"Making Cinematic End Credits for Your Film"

we're taking a look at how we created the end credits of There Comes a Knocking. Again, if you haven't seen the film, check it out in the links below because, you know, you should.
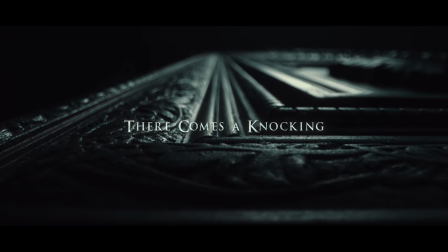Given that this was a proof of concept for my feature, I really wanted to infuse it with as much tone as I could, and the end credits were a big part of that.
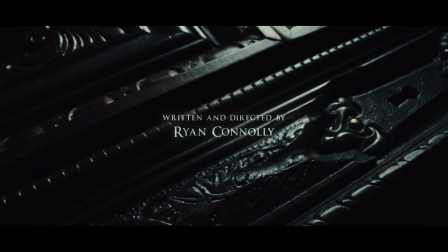At first, I was considering doing it all CG, but considering the time and budget that we had,
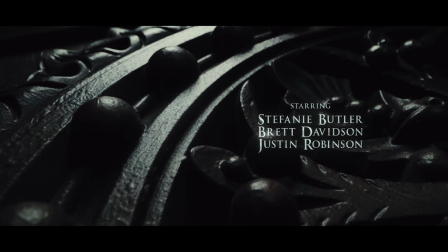I knew that just wasn't going to be possible. So then, thanks to my editor Lucas and a video on Lens Pro's site,
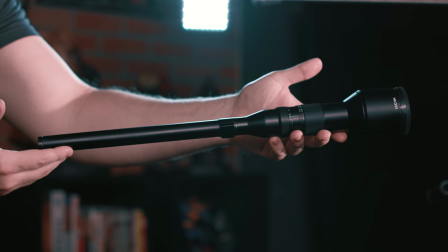I discovered a lens I hadn't heard of before. And I'm surprised I didn't. It's this guy here, a snorkel lens. Snorkel lens. Perverted. But before we get into that, quick PSA, Black Friday is just around the corner again, coming this November the 29th. And as always, everything on our store is going to be discounted like crazy.
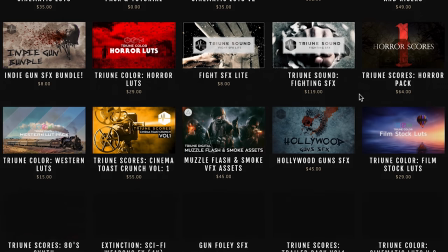This year, we're giving you 80% off all of our legacy products and 60% off of all the new goodies for the first hour only. Then it'll be 75% off all the legacy products and 50% off all the new stuff for the rest of the day. And we have a bunch of new stuff coming, like educational goodies, some sound effects, LUTs, music, and new VFX assets. And in fact, here's a little teaser for our new VFX pack.
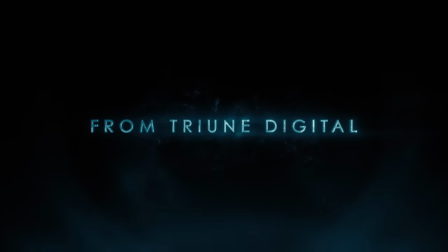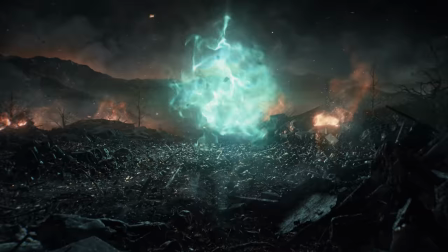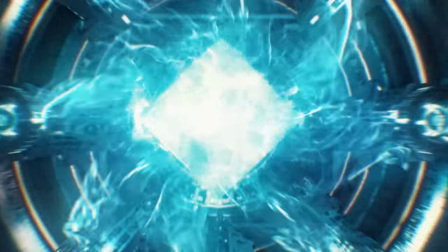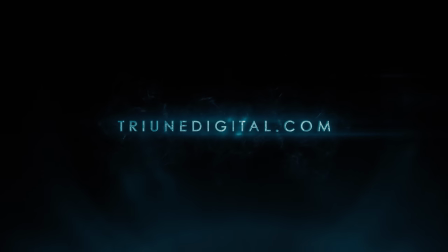More on that very soon, but for now, mark your calendars so you can come legally rob us blind.
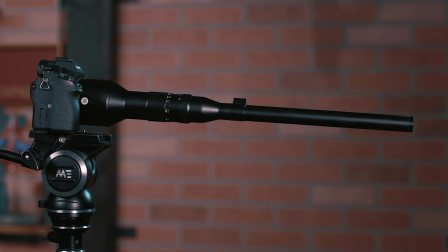Now back to this phallic little sniper scope.
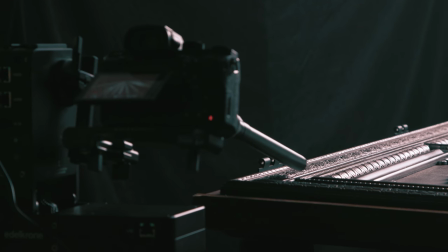With this lens, you can get insanely close, and due to that proximity and the lens size, it's giving you a truly unique view of all sorts of things.
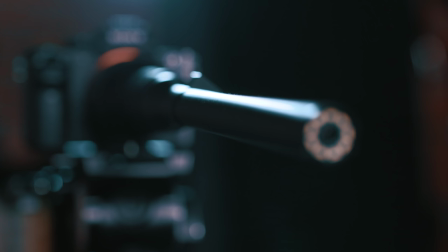This specific snorkel lens is the LUT 24mm macro, which I rented from Lens Pro to Go just for this project.
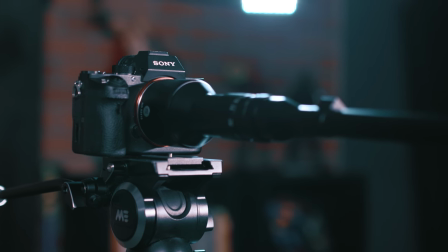And this one works with the Sony E-mount, so I was able to just use my A7S for it, which I've had this camera for years, and it continues to impress the hell out of me. Still, my favorite low light camera, and perfect for things like this too. It's just a solid workhorse.
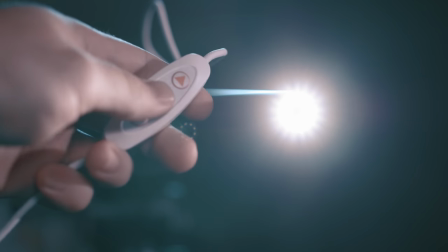But the lens has an LED ring built right into it, which I didn't use for this, but I can see how it would come in handy for all sorts of things.
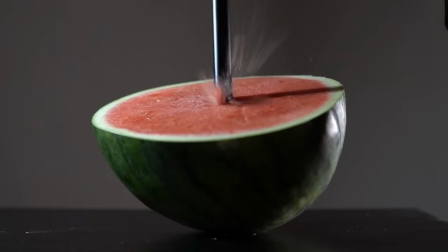You can also submerge it into water up to around 7 inches, which is a fun fact. One thing to keep in mind is the lowest you can go with the iris on this is f/14.
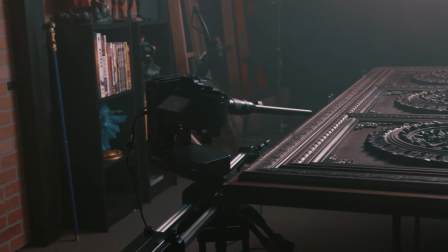For what I was shooting here, that was fine, since the idea was to hit the door with a ton of light so that everything else would fall easily into darkness. But if you do end up using it, it's definitely something to keep in mind because you do need a decent amount of light.
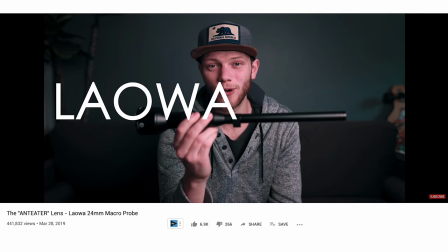If you want to know more about the lens, I put a link to a video that Greg from Lens Pro to Go put up.
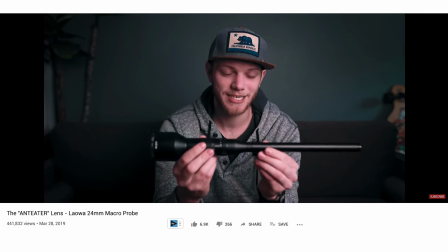It goes into a ton more detail and gives you a place where you can grab it to try it out as well.
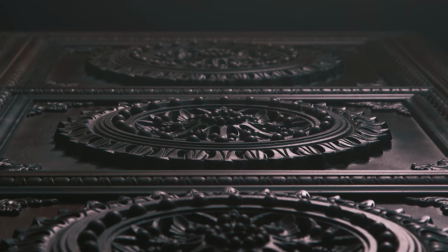To set my door up, I just laid it on top of a table so I could more easily get the moving shots that I want.
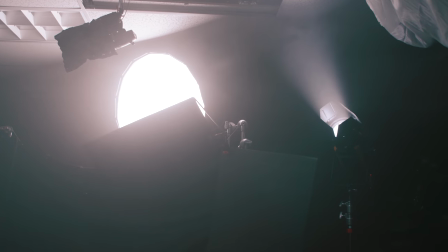Then I set up a bunch of black sheets and flags to black out the background in the direction that I would be looking.
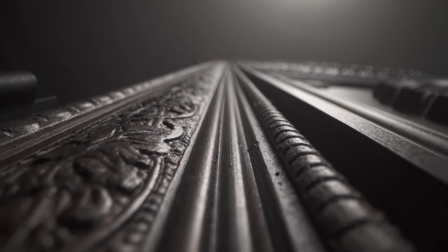That way there wouldn't be any post for that. I could just add a grade and the background will dip into darkness perfectly.
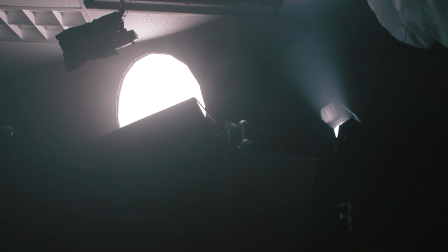To light this, I went very, very simple. It was really just two lights, mostly just my aperture 300D inside of the light dome.
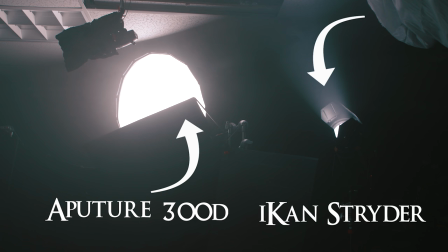This was my main key, and then for a little bit of fill, I shot one of my ICAN lights into the ceiling just to give the door a little bit extra detail.
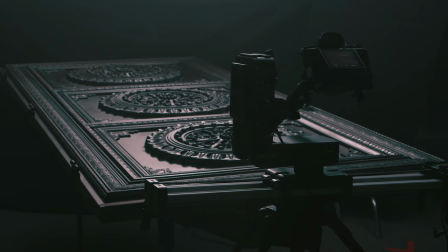Of course, I'm putting my light on the opposite side of the door so that the shadow side of the door is nearest to the camera,
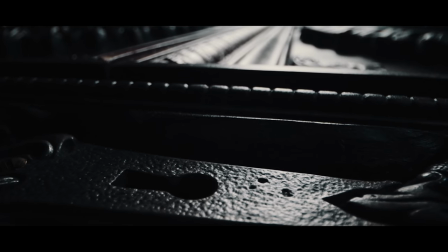which gives us this nice contrast and that beautiful light sheen across the door.
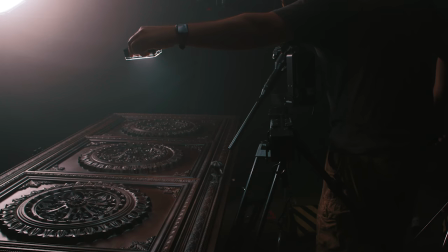Then the only other light I used just a handful of times was this aperture Amaran that I just threw on a C-stand so I could work it in where needed.
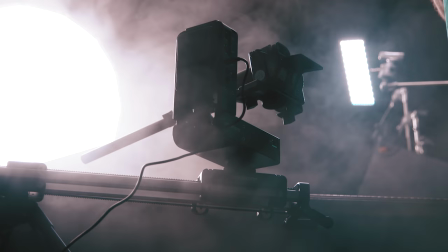Then to give some weight to the air, I added a bit of atmosphere with some haze kicking into the scene throughout the shoot, and that was it for the look. Obviously, the biggest factor here was the door itself.
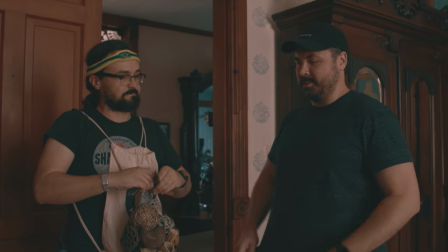And again, this was built by my production designer, Jonathan Rudak, and you can find more about that in our full making of, which is also linked below.
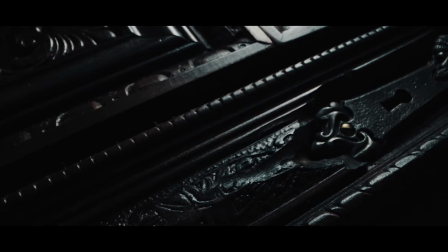His work was so perfect that we were able to get this close on every detail, and it still worked beautifully.
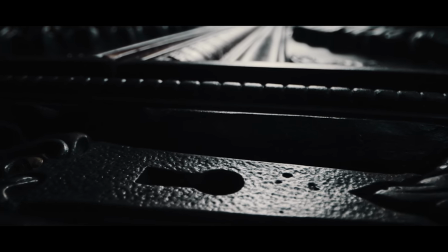The door actually looks even better close up because Rudak is a glorious man. Now, to get the movements I wanted, I needed something motorized.